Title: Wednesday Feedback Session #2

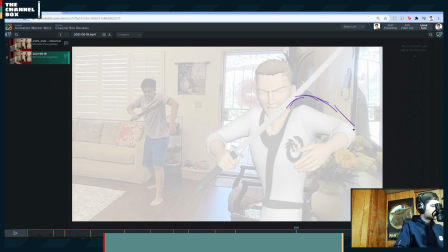Just by throwing your shoulders up, tilting this down. I mean, almost what you have in your reference to an extent.
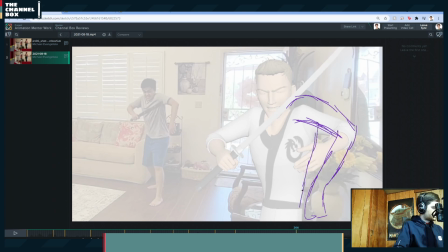Obviously, we're taking this to a 10, but really throw those shoulders up there.
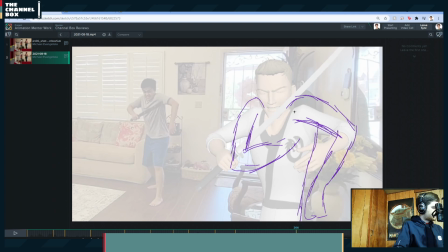Here's the sword. He's holding it. Tilt that head down into his chest.
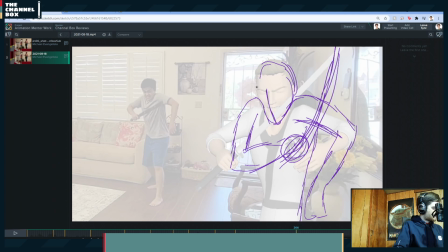Right? Because if he goes, and like screams, right? How can we contrast that with the pose before it to get the most out of this motion, right?
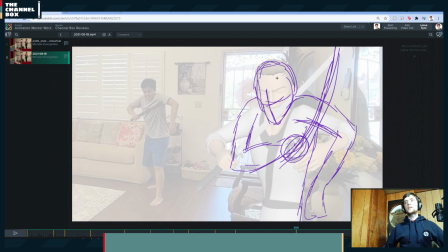So if he throws those shoulders down, the pose before it, shove those shoulders as high as you can. That way he can throw them down further, because it's all about range of motion. And the more motion you get from here to here, within reason, the more angry, the more intense he's going to be.
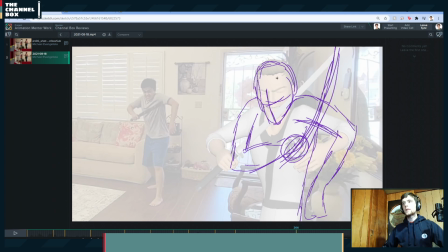So if he goes here, and he goes, that's not that much. But if he goes here, you really throw in much more range of motion, and you really take that to a 10.
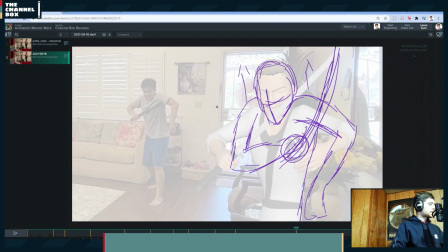So really throw those shoulders up. Get that chin down, because that chin's going to come up and forward. And get that breath in. So if there's any way you can get, you know, a puff in on the chest, I don't think Jules has that, unfortunately.
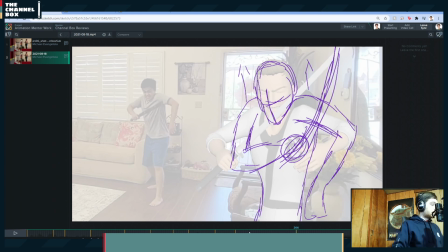Really get him up. That way when he goes down, really throw those shoulders. And again, his arm is here on the way up, so make it like this on the way down.
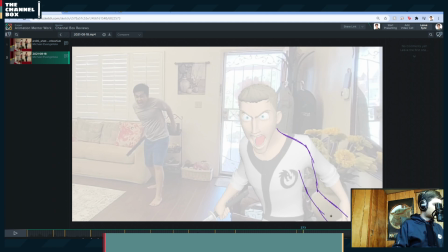And try to maybe even,
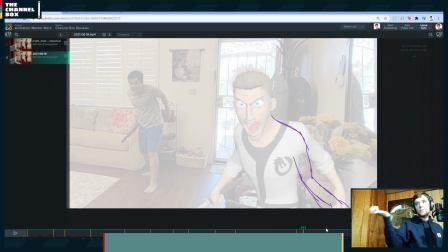if you have it in camera, turn the palms out like, if you can.
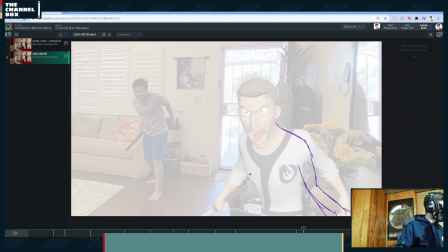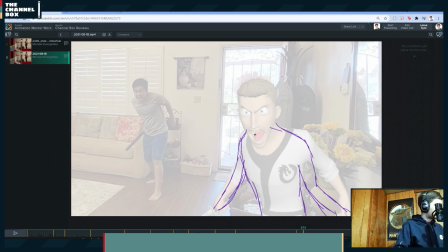And then really try to jut out his neck. Get it way out here.
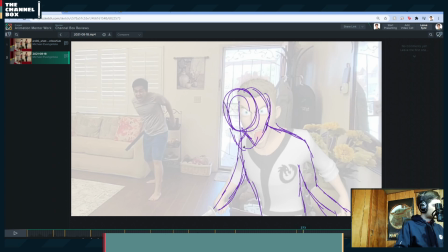Because if he goes, ah, and throws that neck out, that's going to be more intense.
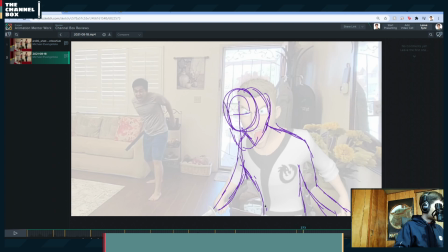So something along these lines of here to here. Boom. Boom. That just adds way more contrast, way more compression or extension and compression, right?
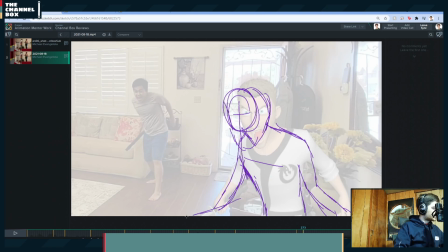And if you can, get that sword out there. Boom. So yeah, those would be my main notes for the first section.
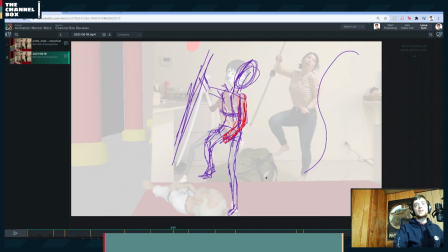Really just trying to push your poses. That's what I'm focusing on right now. And I think you'll be in a great spot. So that's my notes for this section.
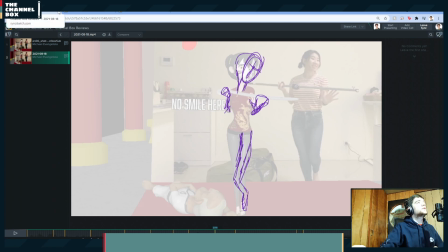And I will move on to Sanjana's.
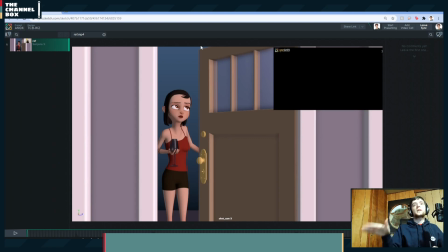Also, just to note, if I do keep cutting in and out, I do have a recording on my PC version, and I will upload that version to YouTube.